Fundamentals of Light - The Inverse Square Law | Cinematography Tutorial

And this all scales, so if I wanted to lose another two stops of light I would need to double that 8 meter distance again to 16 meters to now have a total of 8 stops of light lost. Lastly for this diagram everything can be reverse calculated. So say we have a light and it's non-dimmable and we have no ND gel so we cannot change its brightness. Our light is 8 meters from our subject but our subject is one stop under exposed. We can gain back that stop of exposure by either moving the light closer to the subject or vice versa move the subject closer to the light. But what exactly is that distance to gain back one stop of light?
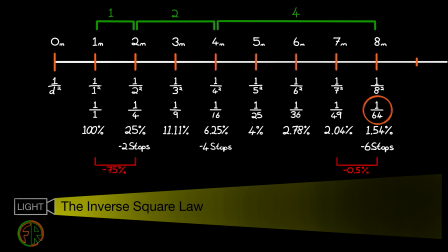(4:50)
Well if 1 over 64 4 is minus 6 stops and 1 over 16 is minus 4 stops, then 1 over 32 is minus 5 stops, that one stop difference that we need.
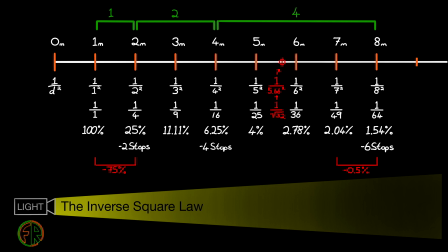(5:03)
So the distance is the square root of 32, which equals 5.66 meters. If you want to download and study this diagram,
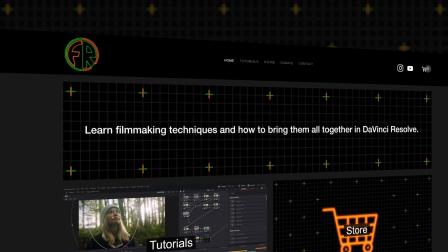(5:14)
I'll leave a link in the description to where you can download it for free from the online store of filmresolved.com. Now what about in most scenarios where we can actually dim our light source? Why does the distance matter then? And that's where we'll jump into our two examples.
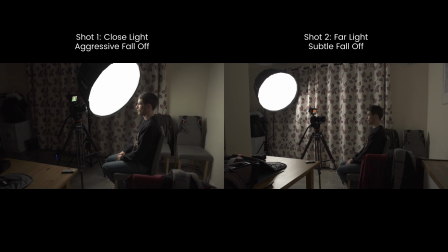(5:33)
In our first setup, only the distance of the light changes. The subject and the background remain in the same position.
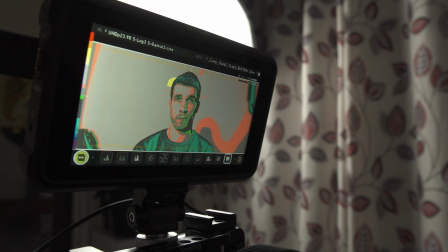(5:42)
When the light is moved further away, we increase its brightness to match the exposure on our subject.
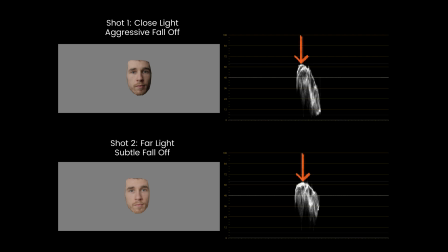(5:49)
By isolating the face and looking at our scopes, the peak brightness of our face is 66 IRE in both setups.
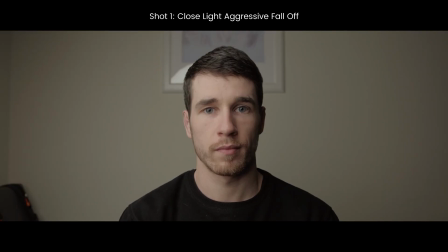(5:57)
In shot 1, where the light is close to the subject, we are in the aggressive zone of the light's fall-off. So, by the time the light hits the wall behind our subject, the intensity has fallen off greatly.
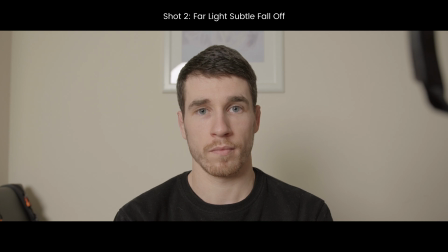(6:12)
In shot two however, where our light is far away from our subject, we are in the subtle zone of the light's fall off, so the exposure from our subject to the wall is much more evenly matched.
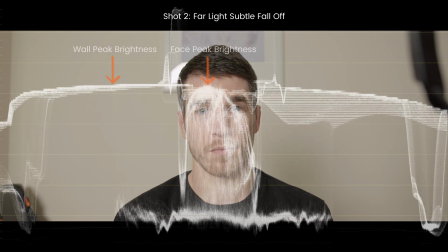(6:25)
In fact, in this example the levels appear even, and this is because what our eye, camera, and scopes are seeing is the reflected light. The true intensity of the light actually hitting my face is greater than that of the light on the background.
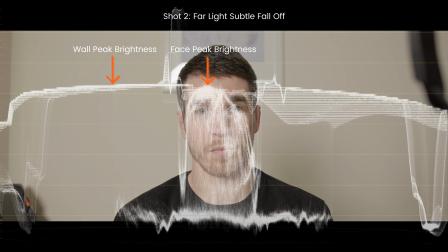(6:44)
However, the wall absorbs less light than my face and reflects more. So by the time both my face and the wall are done absorbing some of their respective amounts of light that they are receiving,
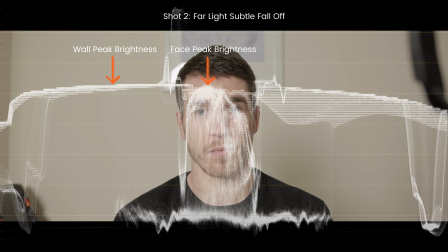(6:58)
the sum of what they both reflect back to our eyes and to the camera is quite even, which just happens to be a happy accident in this example. Now let's go back to the face again.
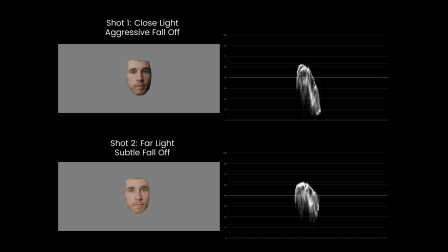(7:10)
The difference in fall-off is also seen here, especially on our waveform. They both have the same peak brightness, but the second shot has far less deeper shadows because of that more subtle fall-off. This is why when lighting a subject, a cinematographer might decide to choose an 8x8 further back than a 4x4 closer up, because that size is relative. Relative to your subject they will be the same size and therefore will have equal softness. However the 8x8 will have a more subtle fall off within the same softness. However the flip side to this is will that now cast too much light onto your background? Lighting really is all about balance. Now let's look at the second example which will show the effect of the inverse square law on a subject that is moving through a space.